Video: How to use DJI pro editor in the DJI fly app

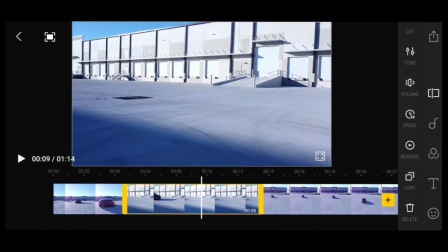[7:28]
there we go and then right at the end I'm going to hit this again the left side of the right side of the bar drag that back
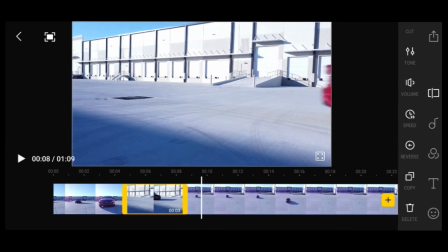[7:36]
and I want to kind of stop it right where you see it come out of photo right
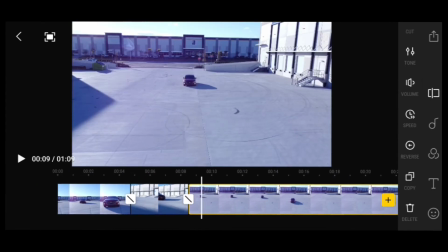[7:46]
about there so let's see how that looks there
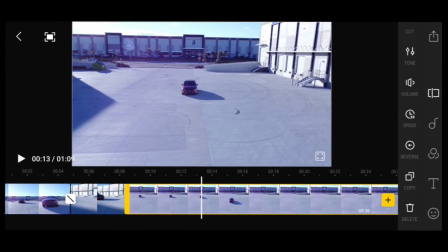[7:53]
you go then here's another video I did good good tap it go out the left side
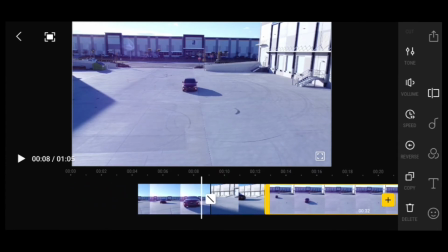[8:01]
of the bar just go ahead and start it right when it's kind of rolling all
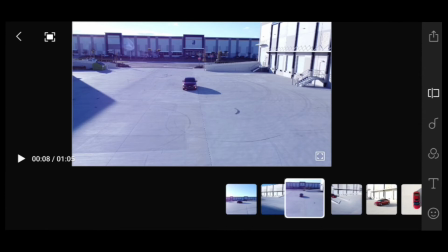[8:09]
right so
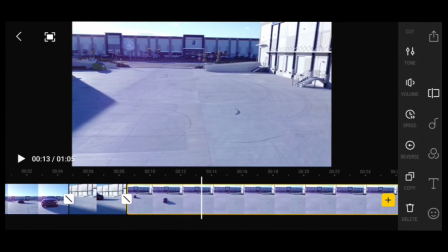[8:15]
I have a lot of empty space so here's a video that I'm passing through the camera so here's where you want to use your cut all
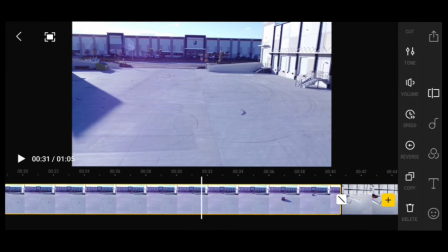[8:23]
right so again I have this and I have a lot of empty space and then I have it where I'm coming back so I'm just going to go ahead and select the video I'm going to hit this cut button to the top right just cut that in half will be easier but tap this basically go ahead and
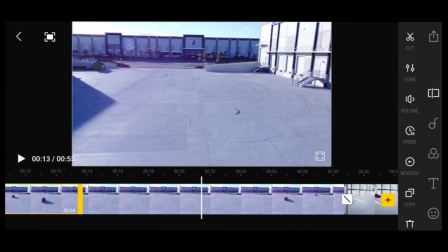[8:43]
drag this back let's
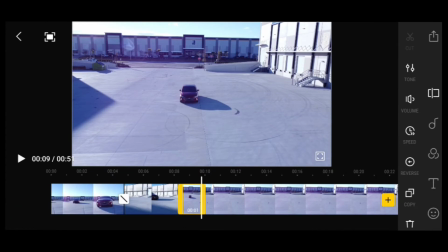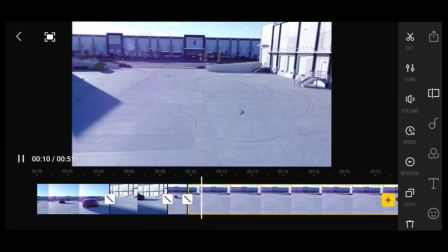[8:51]
see how this looks here well we need to finish that i'm going to select that
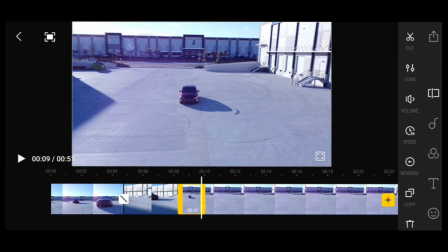[9:01]
sorry guys one moment there we go and pull this bar back a little more so this is right when the car comes underneath the frame and again you want to stop it right when it leaves the frame now let's select
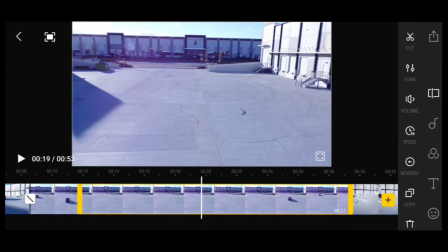[9:16]
the second part of that video grab my left bar drag it forward
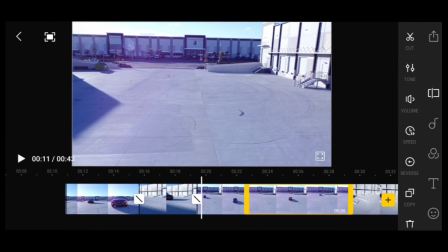[9:23]
so right where my car is coming into the frame and again you want to make a continuation so i want to kind of right there where you see the bumper
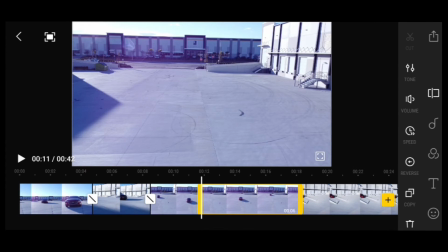[9:34]
okay then i'm going to select that and grab the left bar and drag it back and kind of just stop it right kind
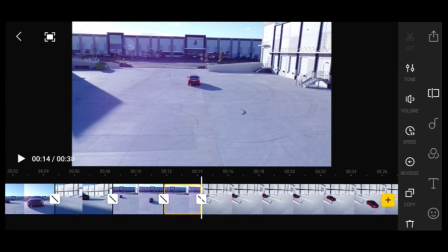[9:45]
of there
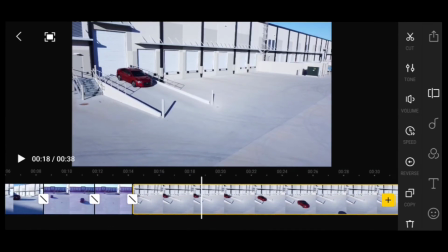[9:47]
then i have this other image um when i'm coming down this ramp again tap it grab the left bar drag it forward again just right when i see some movement i don't
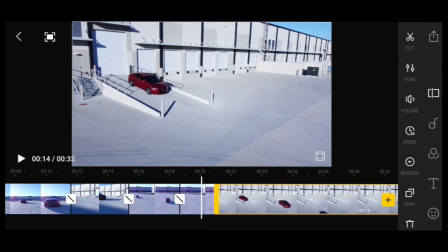[10:00]
want to start it right there kind of when it's halfway so it looks like i'm already in motion about
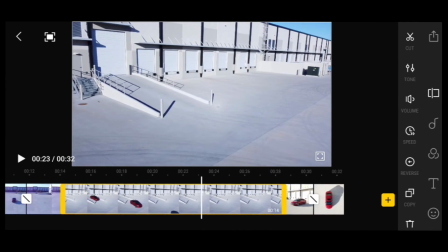[10:05]
there then again i'm gonna grab the right side of the bar drag it
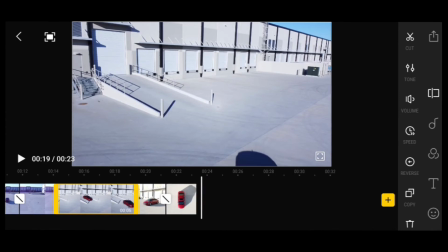[10:11]
back and again right when i'm coming out
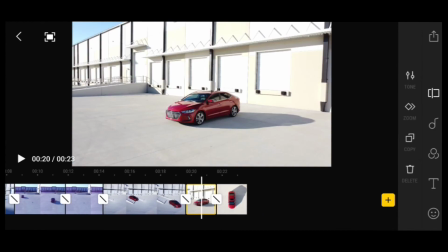[10:16]
of frame then i have these pictures that i took all
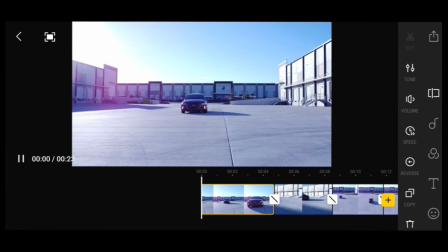[10:21]
right so let's just kind of um hit the play button and kind of see what we got here so
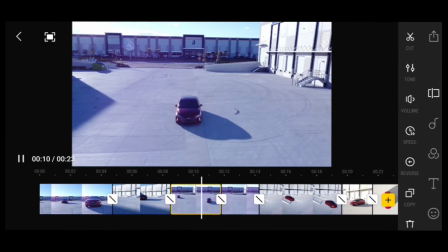[10:32]
i'm gonna end up speeding up each individual clip i've been doing this just to kind of see how everything um is put together so you see how the transition it came in and
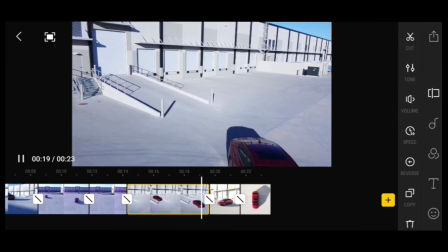[10:40]
i came out then i'm so everything's a continuation everything's a movement that's what you want you don't want really a
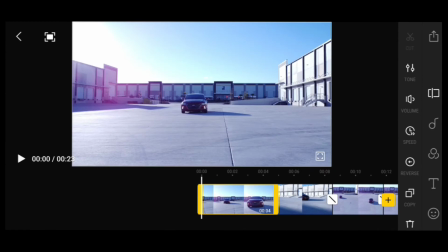[10:49]
pause so let's just kind of um speed up at each and um every clip again just tap the video i'm gonna hit uh to the right side i'll
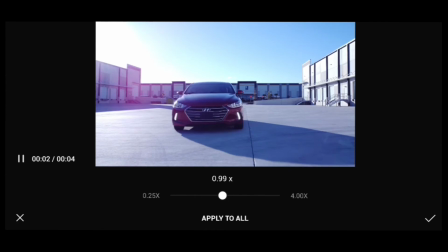[10:59]
hit speed I'm just going to go ahead and speed that up I
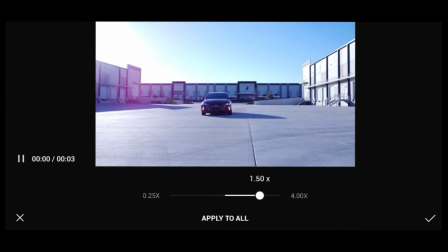[11:04]
would say 150 you
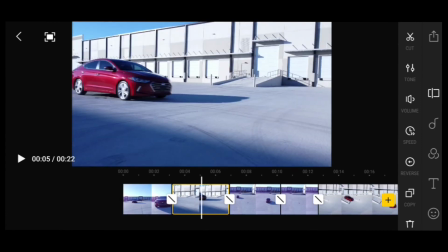[11:12]
don't want something that's really too fast something that's